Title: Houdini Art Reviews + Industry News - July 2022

And I guess there is some artistic value to that. But my recommendation, guys, is that if you're trying to put something on your reel, make stuff that people want to see. Make stuff that doesn't make people feel like uncomfortable or like grossed out. I don't know. That's my personal opinion about it.
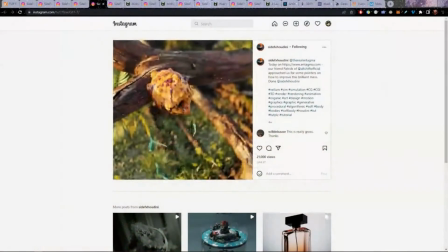[29:01]
I'm sure this stuff is technically awesome and it's a good technical exercise to go through.
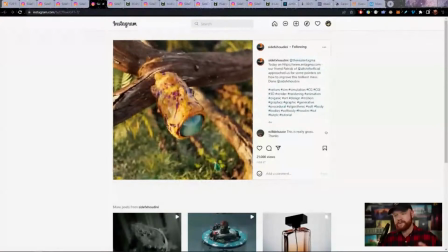[29:06]
And look, you can make an argument for why this is cool all day long. But again, when you guys are picking out these projects, try to find stuff that is not gross or disturbing or, like sexual or, I don't know, like just weird shit like that.
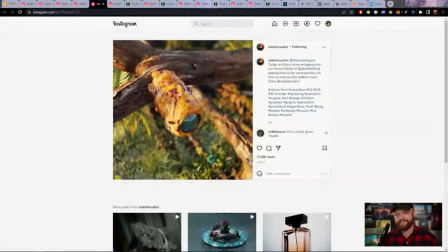[29:25]
I don't I don't recommend it. Anyway, that would be my critique, is just the subject matter. Besides that, lighting's really cool. Technically, it's showing some interesting stuff.
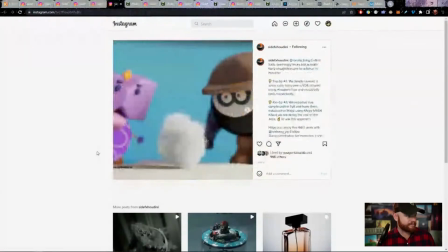[29:37]
So there's the pros there. But that's what I have to say about that. Okay, we are running a little bit low on time here.
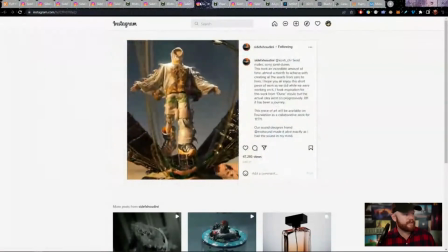[29:45]
So I want to try to keep this kind of more short and sweet. let
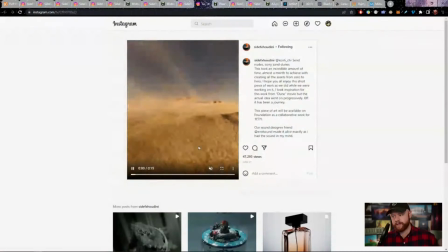[29:49]
me show just a couple more art reviews and then we'll get into the job postings and we will wrap this up.
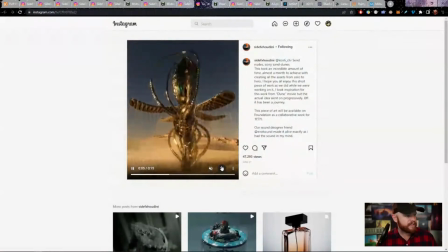[29:54]
This here was done by Conti Chur, I think.
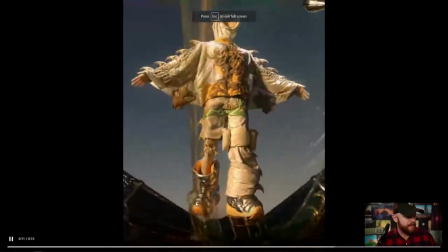[30:00]
And this was a really cool project. I think this is a very interesting idea. It's inspired by Dune.
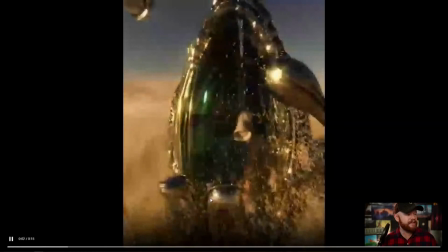[30:06]
So I like the fact that the inspiration is there.
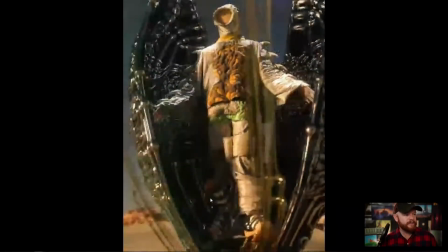[30:11]
It's coming from a place of like inspiration. The one thing I would say that is a constructive critique to this is just the scale.
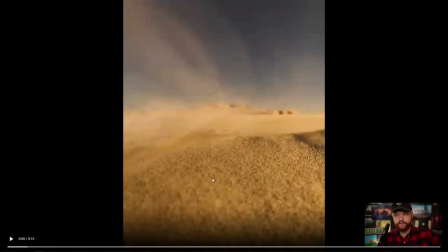[30:20]
So when we see the little things of sand right here, this automatically makes me think like we are looking at something that's about beetle sized, like a tiny, tiny little insect, just because we can see the individual grains right here. So whenever you guys are doing stuff with grains, you have to be very,
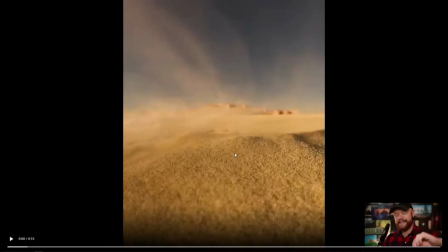[30:39]
very conscious of whether or not you actually see the individual grains or not, because that affects your scale quite a bit.
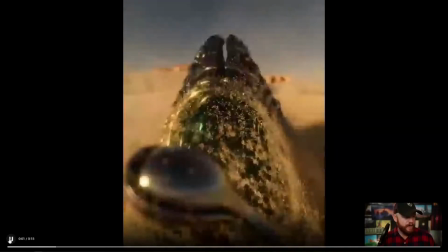[30:47]
And when this thing comes up, it looks like we're looking at a miniature thing, right? But then we get to right about here,
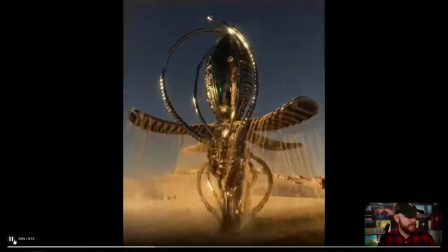[30:55]
and it kind of feels like this was intended to be something bigger. And the reason why I say that is because of these mountains here in the back. So I think that this struggles a little bit with scale.
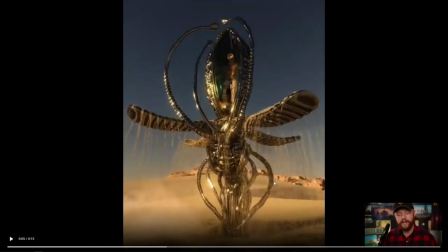[31:10]
And I know that's a hard thing to figure out, but just for your guys' own projects, I want you to pay attention to that because scale is super important when it comes to effects. And again, especially with grains, you have to be very aware of how big those grains look.
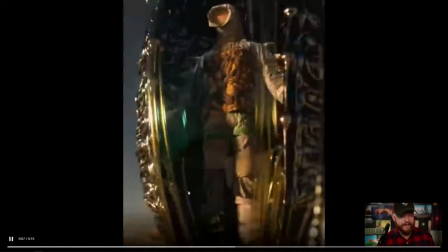[31:30]
But besides that, I love the simulation. I love the concept of this whole thing.
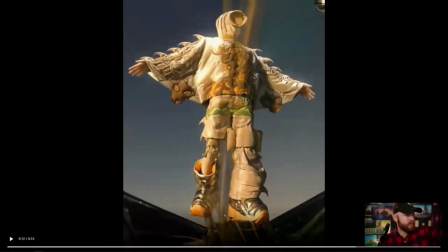[31:36]
It's really fun. I believe as well that the artist made all of this from scratch. So definitely bonus points for making everything from scratch. That takes a ton of work.
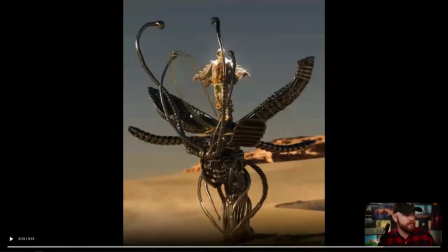[31:48]
And what a cool looking like object right there. I really love the modeling, the textures. I love how it came together with that kind of blooming flower effect. And I don't know if this is a original concept or not, but if it is an original concept, even cooler.
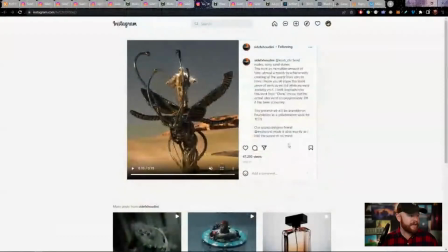[32:08]
So that's what I have to say about that.
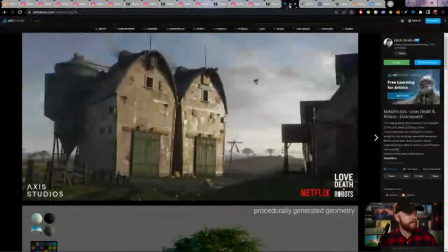[32:12]
Okay, let's move on now to what else here?
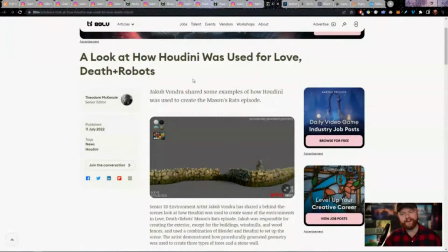[32:19]
Well, yeah, let's just talk about this. There's one more news article I want to go through, and then I'll show you guys a few jobs and we'll call it a day. So this was a cool post that was done by Jacob Vondra,
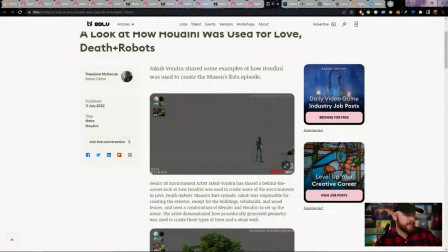[32:31]
and it was a few breakdowns that were used in the Love, Death, Robots Houdini effect stuff.